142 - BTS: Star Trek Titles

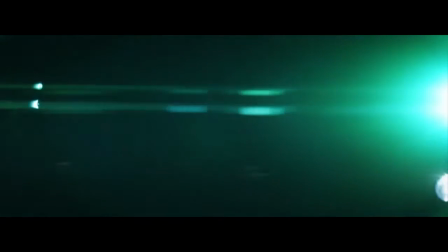242s
Basically, we took a flashlight like this and shined it into the camera of some anamorphic lenses to create some really cool photographic elements.
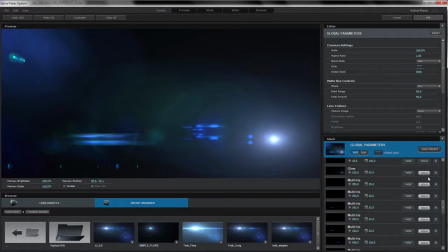250s
So, these elements are now part of a lens flare using another one of our plugins called optical flares.
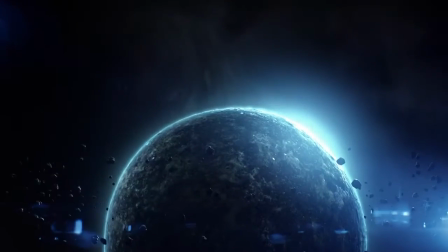256s
So we basically created a bunch of custom lens flare presets based on real photographic lens flares. In addition to creating a bunch of planets and 3d objects we also created some custom particle effects.
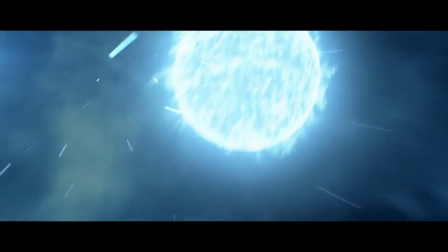274s
For some of the scenes we had really bright suns that had solar flares burning off of them and had just like a really cool atmosphere to it.
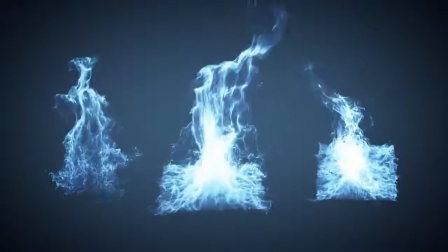281s
So by taking these particle animations and spreading them out in 3d space around our Sun,
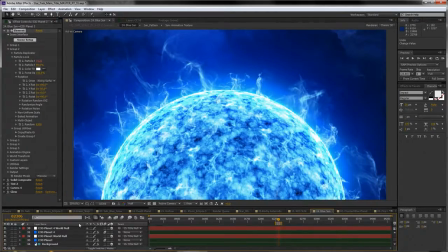286s
we could create a very three-dimensional look with all of these particles happening in the same comp.
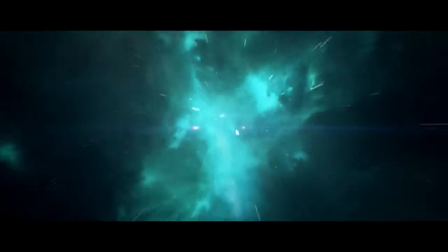294s
One of the cool things about Element 3D is you can load an After Effects comp as a texture.
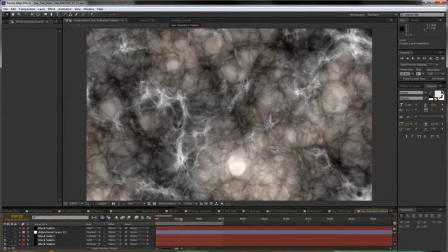299s
So what I did is I created a special texture using various copies of fractal noise to create some high-energy looking
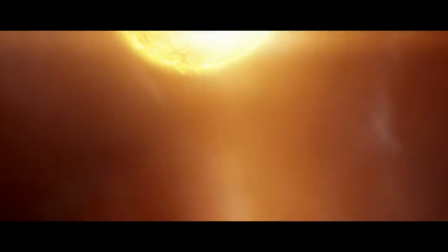306s
noise and then loaded that up as the diffuse texture and then combined it all together to create a really cool looking star. We didn't really have time to do a massive particle simulation for each planet scene,
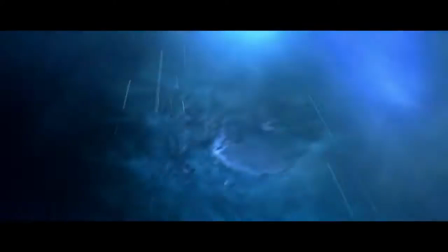321s
so instead we came up with a new technique that would give us the 3D volume but maintain really fast render speeds.
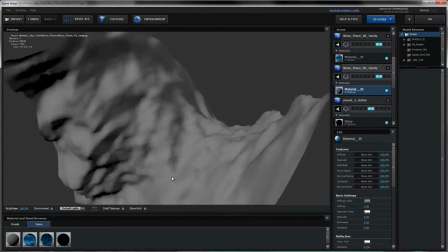332s
The basic idea was to create some 3D cards that had some displacement on them and then what we
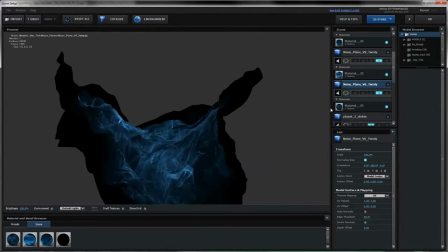338s
did was added a texture to that plane and then by using multiple planes together,
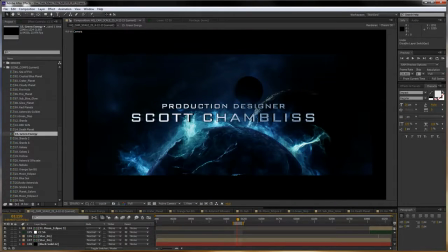344s
we're able to create a dense cloud-like effect. All right guys, thanks for watching. My name is Andrew Kramer. As you can tell, we had a blast working on this project.
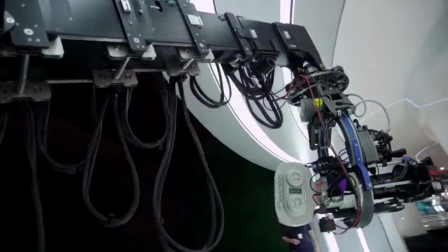357s
Always great to work with J.J. Abrams. And of course, check out the Blu-ray DVD release for even more special features. All right, let's cut to the shot of the three guys who actually built this in time-lapse.
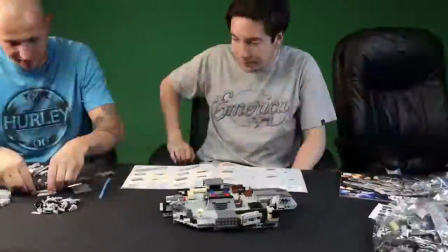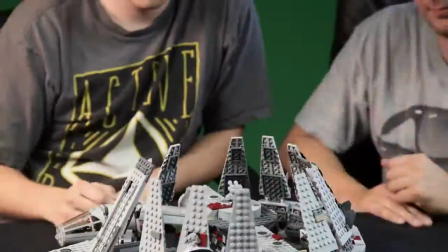I don't know if I can do it, guys.
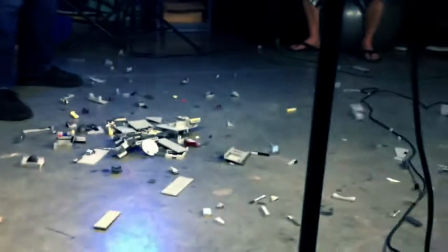You know what? Let's do that again.